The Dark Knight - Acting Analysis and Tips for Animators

Welcome back to our Acting Analysis and Tips for Animators, and today I'm going to take a look at The Dark Knight,
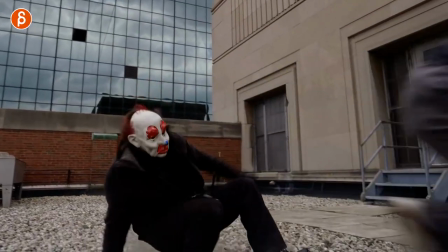and I'm going to cover character mechanics, character relationships with the sets, pantomime, weight, there's a lot to cover in what is probably going to be a part one of The Dark Knight. That's right, part one, because I'm only covering the first five minutes, and I have a bunch of stuff I want to talk about. It's usually part of my camera lecture, actually, but there's so many little acting bits and just mechanic bits and pantomime stuff I want to talk about, but again, this is there's a lot and this movie i love this movie there's a lot of other stuff i want to talk about so it probably will have to be a part two or three in the future but before i start you know the intro and if you don't know the intro this is
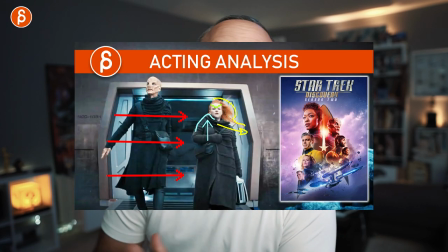why i'm having this intro hi my name is gd and i do acting analysis tips like these i do animation analysis tips i do animation
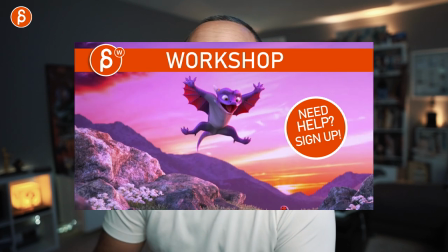lectures i do rip reviews product reviews feedback clips i do all kinds of stuff and if you're interested feel free to browse around the channel and if you like it subscribe and if you don't like it you don't have to subscribe you just kind of check it out and kind of keep watching until maybe you like it intense curve I don't know but that is it that is the pitch and let's get to the sequences first up in all the awesomeness
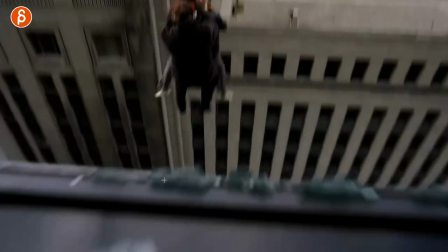is body mechanics so I want to look at this section through here as they land this is to me very interesting and often in
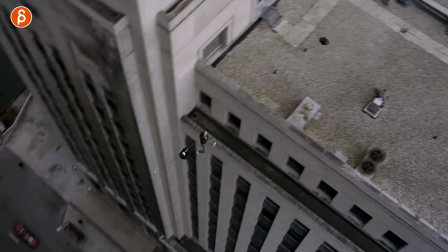my classes the students ask what should I do for mechanics clip and I like this here the aspect of being in the air and the
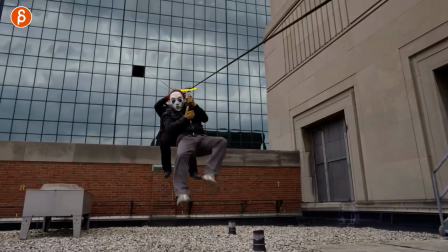surface that's actually lower so you got the combination of people hanging and you got that awesome asymmetry because it's going to be fairly tricky to stay balanced and
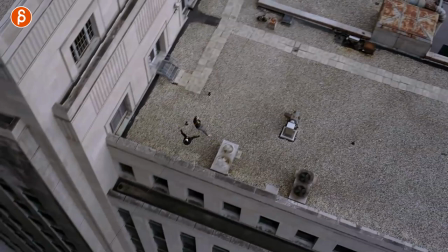you got two different people for contrast right you already got a little post contrast there but it's also they're in the air and they're landing on something that
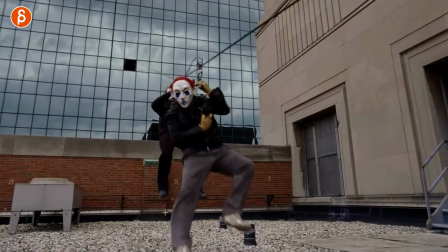is somewhat uneven and slippery with all the little stones you can see this here as they land this person here landing in an offset pose
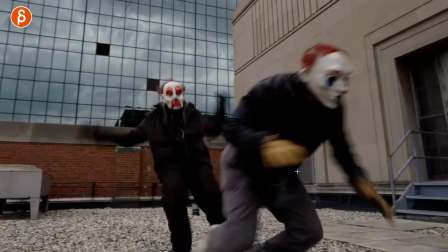has a bit of a struggle and you can see how he's probably going to fall forward as he's struggling then the other person is leaning so far back that
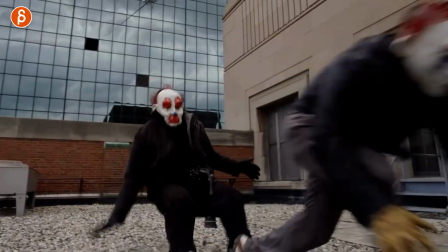slips here and potentially breaks the wrist here oh but it's hard it's a hard impact you can see it here you can add some
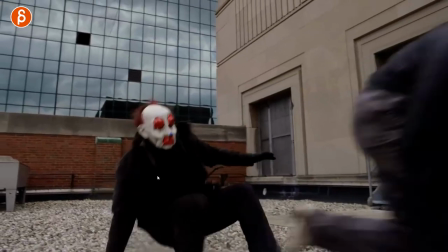more heavier drastic impact on the head but this is to me is very interesting because again you have air so you're hanging on to something
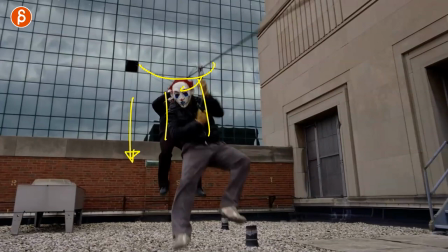and then you have a drop so that's another type of weight and then you have impact on the ground but the ground is not solid it's kind of
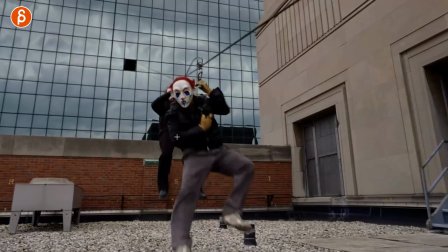slippery so there's a bunch of stuff in terms of body mechanics that you can do with this type of environment and surface and again something to think about what is your character standing on landing on the property of the surface can give you a bunch of cool ideas for your animation second one
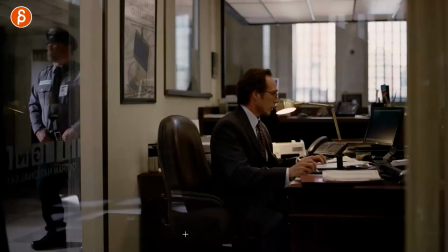is this as those guys those shady people come in here they shoot everybody's alarmed you got the cop here in the back he gets taken out but
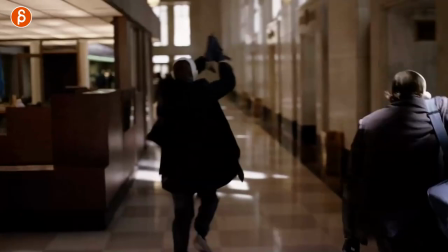the main thing i want to focus on is him so if you watch him he is deep in his thoughts somehow right he's looking at something
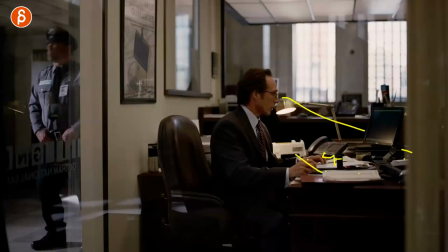is rioting, he's working, and that's his office. And he hears this and goes back. And what I love about that part is that as he goes back, he immediately pushes himself back on the rolling chair against the wall.
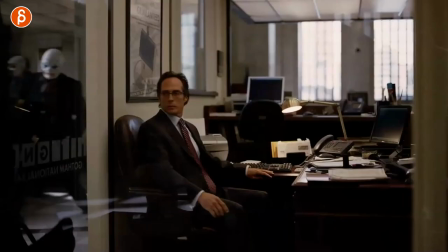So he also looks over, kind of guides the audience to the rest of this. But I like that he uses his environment to protect himself, to shield himself.